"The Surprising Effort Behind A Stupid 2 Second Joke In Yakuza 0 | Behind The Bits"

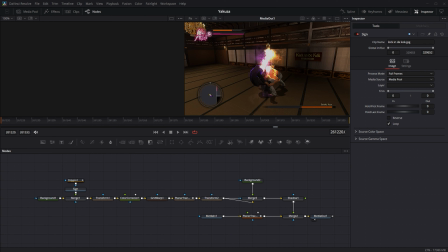[0:00]
Hello everyone, it is me again. I'm just popping in with a little background video for you to show you some of the things that go into the editing process and maybe teach you something if you use the same tools as me or you want to get into video editing. And also just to give you sort of appreciation of what goes behind some of the silliest and stupidest jokes.
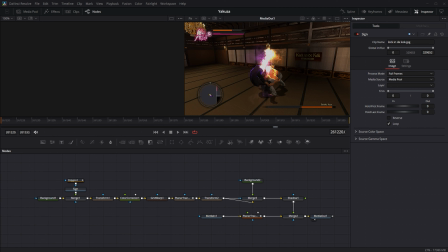[0:18]
So what I've got here is a single clip from the upcoming, or possibly already released, you never know what time you're watching this, Yakuza video. So this is Yakuza episode 2, and you can see it's not very long at all. So these are individual frames I'm stepping through. It's about, I would say about 2 seconds long.
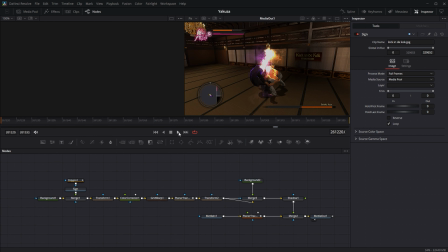[0:36]
I'm just gonna hit play and you can see what happens. And then I'm gonna explain what all of this is that you can see down at the bottom. So there's no sound, but you just get normal combat sounds over it. So the joke here, the entire joke, is this.
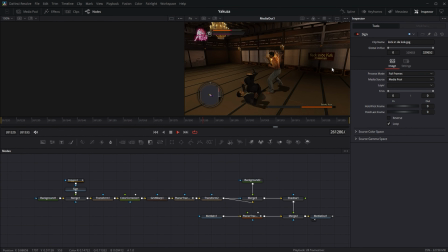[0:53]
It is this sign on the right there that says Kick into Cock Museum. All of this effort here goes into positioning that banner such that it looks like it's part of the world. There's a lot of work to it. We're going to start basically left to right.
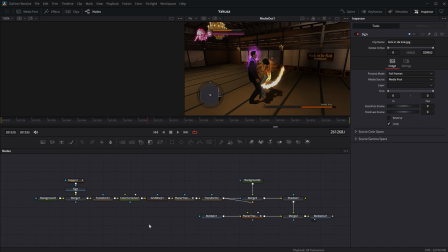[1:10]
Mostly we will hop to the bottom at one point, but we'll start from the left.
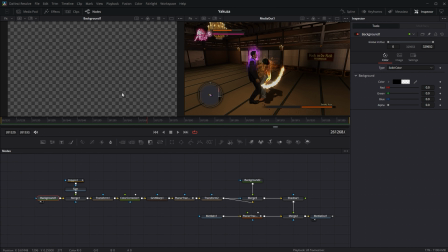[1:16]
So this is a background node. This is a transparent background. I use these all the time as little hacks to force something to a certain resolution. The background automatically sets itself to the resolution of your clip.
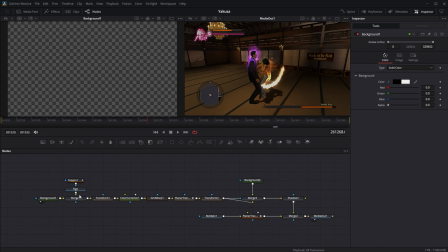[1:30]
So in this case, it's 1920 by 1080 standard resolution, because what we're putting into it using this little merge here, if I zoom in a little, we can see a bit better. This merge here, what we're putting into it is the Kick into Cock Museum sign, which is just an image I've grabbed from the internet. That is a real museum.
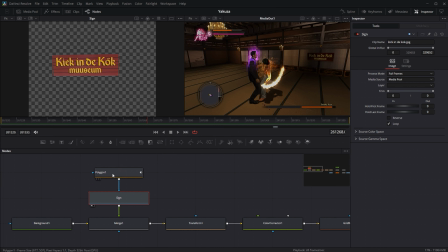[1:51]
And that's what the image looks like by sort of default. There's actually a little bit more to it. That's why there's this polygon here. If I disconnect the polygon, so blue lines here mean that they're masks, so they are making things transparent.
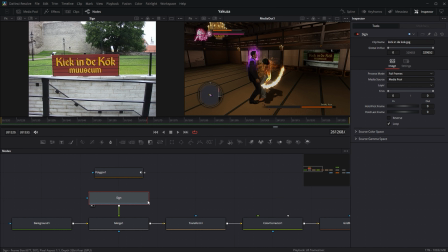[2:04]
If I disconnect it, you can see the original image. There we go. There's the Kick into Cock Museum. So what I've done is I've drawn this little polygon mask like that around it.
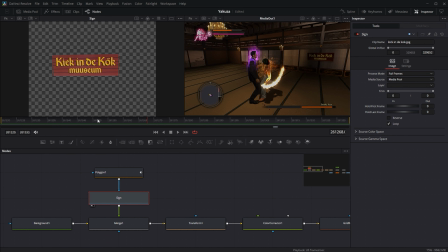[2:15]
Simple as. Plug it in, and we get it cut out. Now, if you zoom in, you can see that there's little bits where we've missed it.
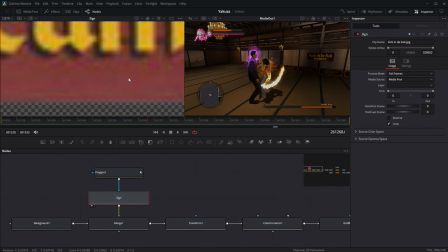[2:23]
Honestly, that does not matter when you're video editing and things are moving and things are quick. The most important thing is not that your art is correct, it's that it looks correct, okay?
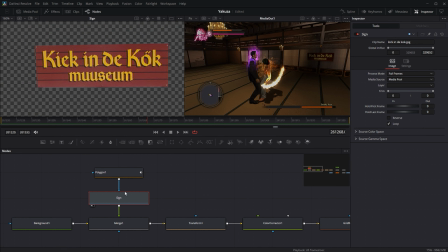[2:35]
So never spend too much time doing these. We've added a little bit of feathering. I say we, I have. I've added a little bit of feathering, just a tiny amount here. And what that's done is just a little bit of transparency at the edge there. Otherwise, you get quite a hard edge, which honestly, we're probably not noticing in the final version at all.
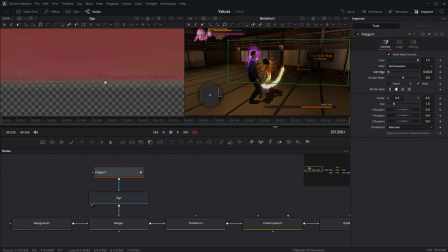[2:54]
But I add in just a little bit, just to soften it and blend it in a little bit.
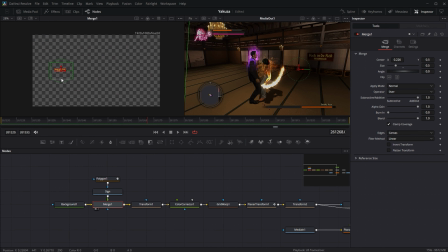[2:59]
So that's our sign extracted. Because it was quite small over here, we've made it bigger. And this is just to account for the fact that the resolution of the original image is quite low. So we've zoomed it in using a transform node, which is nice and easy.
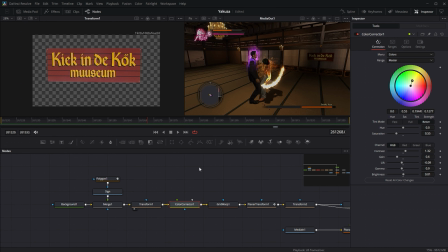[3:12]
Zoom it in. We then gotta put it through color correction. I don't know why I keep saying we like I'm a scientist. I've done all this. It's my work. So this is a simple color correction node.
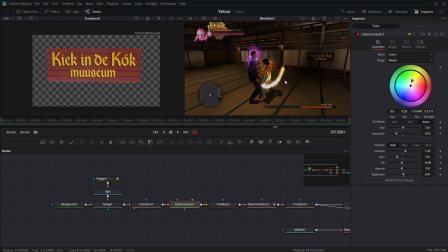[3:24]
I noticed that the game in this scene, a lot of this game actually is very green color coded, but this one has a bit more yellow, has a bit more orange going on. So I've pushed it slightly more orange than green. It is still a little bit green. So you can see before, and if I put up on the right, you'll see afterwards.
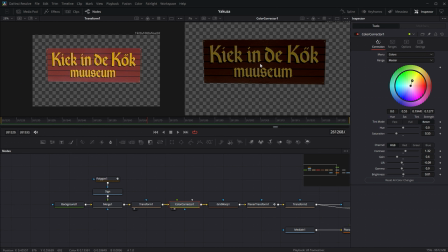[3:40]
You can just see we've darkened it. I've darkened it. I've got to get out of this habit. I've darkened it. I've made it a little bit more orange. And this is sort of just a taste thing, just to sort of see what looks right. The best way to do this, by the way, with the color correction is to not touch it at all until you're at the end.
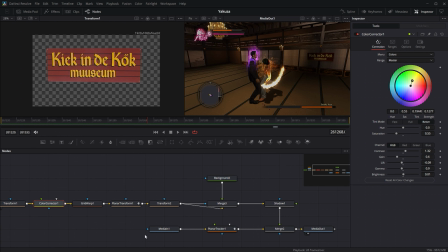[3:57]
Select the media out like this, and then select your color correction, and then start changing it. So you can see we could tweak it a bit, maybe make it a bit more orange. That works as well.